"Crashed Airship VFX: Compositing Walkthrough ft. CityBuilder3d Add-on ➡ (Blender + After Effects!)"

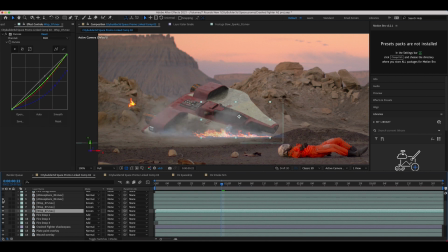And then I've also added a little bit more smoke through this atmospheric element here. And I've also, you know, added some very basic masking around these elements as well, because without these masks, you know, you can see the hard edges where the elements meet the live action plate.
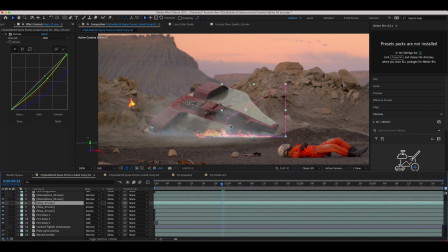So I've just added some very basic masking on all of these elements as well. So even like these wisps and such, I've added some masks to help blend everything together that are feathered accordingly.
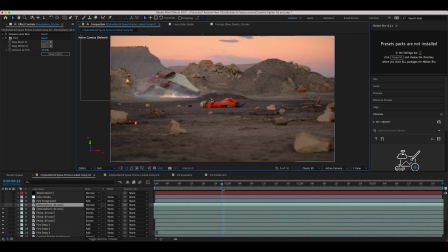So we can just kind of show these by themselves here, maybe like so. Finally, I just have one more layer of smoke detail here on the right side of frame. So I've just duplicated the same atmospheric element and offset the timing just to add a little bit of smoke here in the deep background on the right of frame as well.
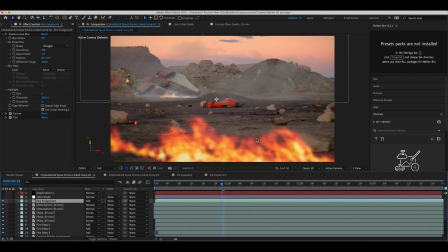And finally, I've added a fire foreground element just to make the shot a little bit more interesting. Then of course I've color graded this guy as well. I've added a little bit of blur because it's so close to the camera it should be a little bit defocused there and then I've adjusted the curves as well to make it a little bit more orange and color corrected it with a little bit of tint to make sure it was integrated into
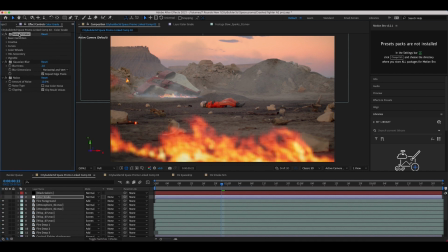that environment a bit better. Finally on these last few layers we've added some lumetri color for color grading as well as some gauze and blur and noise to add a little bit of a film walk to the final shot and I actually didn't end up using the settings I exported like this and inside of Adobe Premiere we
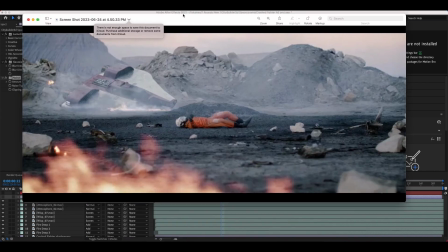color graded accordingly.
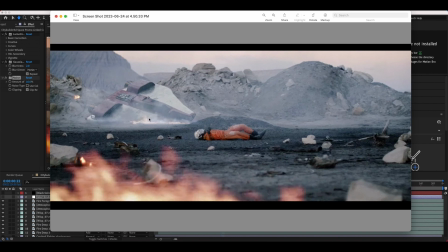So you can see we've kind of desaturated the shot in addition to increase the coolness of everything to just create a little bit more gritty and interesting feeling to the final image.
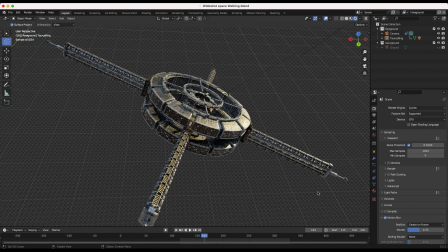Anyways guys that is it for this video. Hope it was helpful. As always, feel free to leave a comment if you have any questions or suggestions in the comment section below.
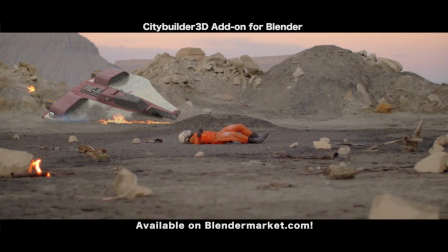Subscribe if you're interested in more visual effects and filmmaking content and I'll see you next time.